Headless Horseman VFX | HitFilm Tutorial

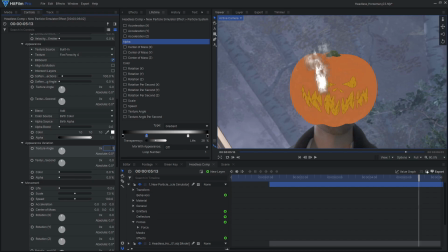(8:24)
Also add some variation to the texture angle. When you are happy with this emitter, duplicate it and move it to the other eye. Then change the seed on the particle system so it isn't an exact copy.
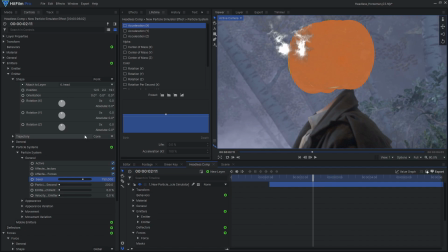(8:41)
To make the particles be properly occluded by the pumpkin, set the particle's depth source layer to the 3D model.
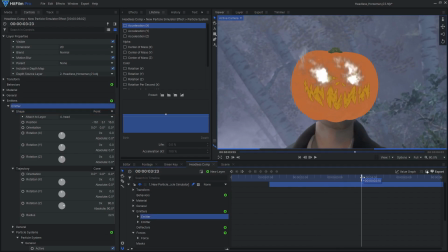(8:48)
Be sure to enable motion blur for this layer as well. We can enhance this particle sim and make it look more realistic by applying some additional effects.
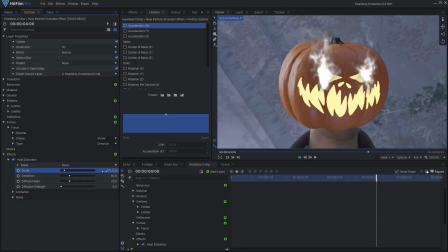(8:57)
To give the fire a more fluid-like motion, I applied some heat distortion effects. One effect added some large distortion, and the other one added some smaller details.
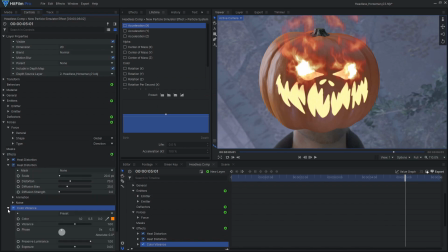(9:08)
To make these particles look like fire, add a color vibrance effect and use the flames preset.
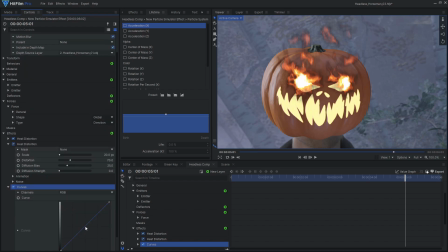(9:13)
You can also tweak the brightness and color with additional color correction effects. To better blend the fire with the rest of the shot, set the layer's blend mode to add.
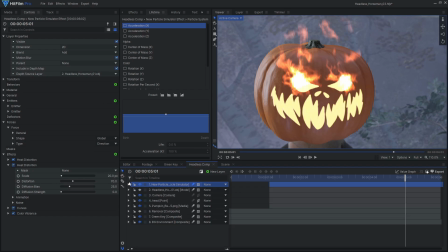(9:23)
The glowing face of the jack-o'-lantern is too dark compared to the fire, so let's brighten it up with a super glow effect.
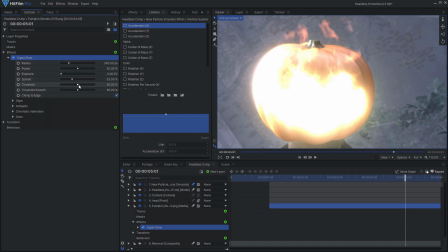(9:29)
Adjust the threshold so only the bright face is glowing. Then give it an orange tint to match the fire.
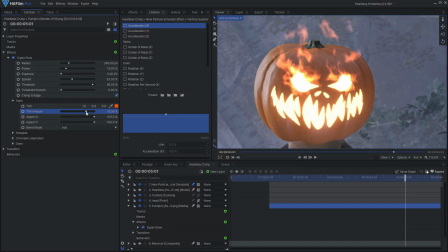We now have our actor's head removed and replaced with the flaming jack-o'-lantern.
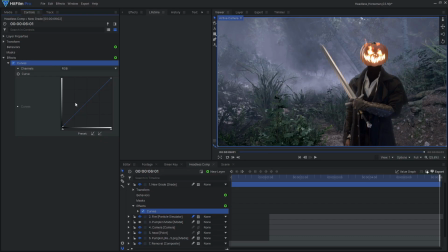(9:50)
Let's look at how to tie everything together and create a more moody and spooky atmosphere. We can totally change the mood of this shot with some color grading.
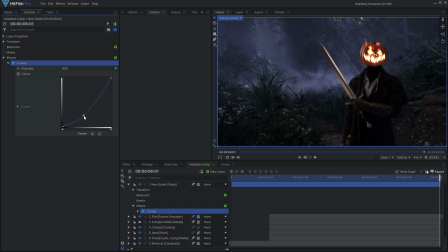(9:57)
I used a curves effect to darken the whole image, which makes a big difference already. I then took some red out of the shadows, and added more blue and a little more green.
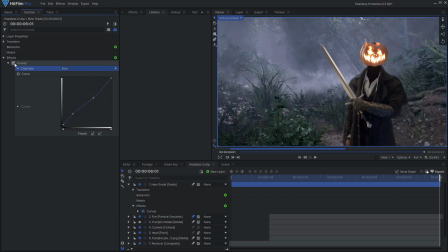(10:07)
This color adjustment makes the shot look more like nighttime instead of day. A hue saturation effect was applied to lower the overall saturation,
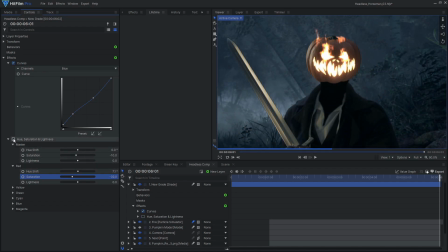(10:15)
as well as reduce the saturation of the reds even more to help the fire fit into the scene better.
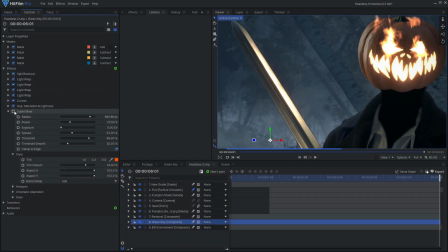(10:21)
Finally, various lens effects were applied to tie everything together and make the shot seem like it was filmed with a real camera.
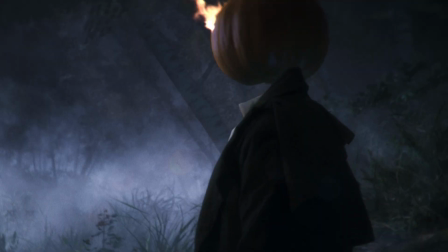(10:28)
And that's how you can create your own Headless Horseman VFX. Be sure to check out our other Halloween-themed tutorials and to submit your entry to our Halloween competition by October 24th.
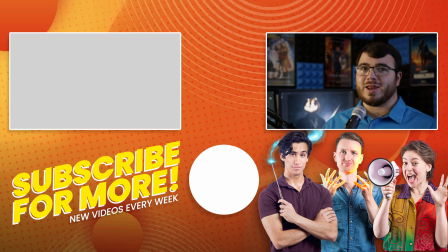(10:39)
Join our Discord to chat with us in the community, get feedback on your projects, and more. Leave a comment and hit the like button if you learned something new. Remember to subscribe for more tutorials like this. See you next time!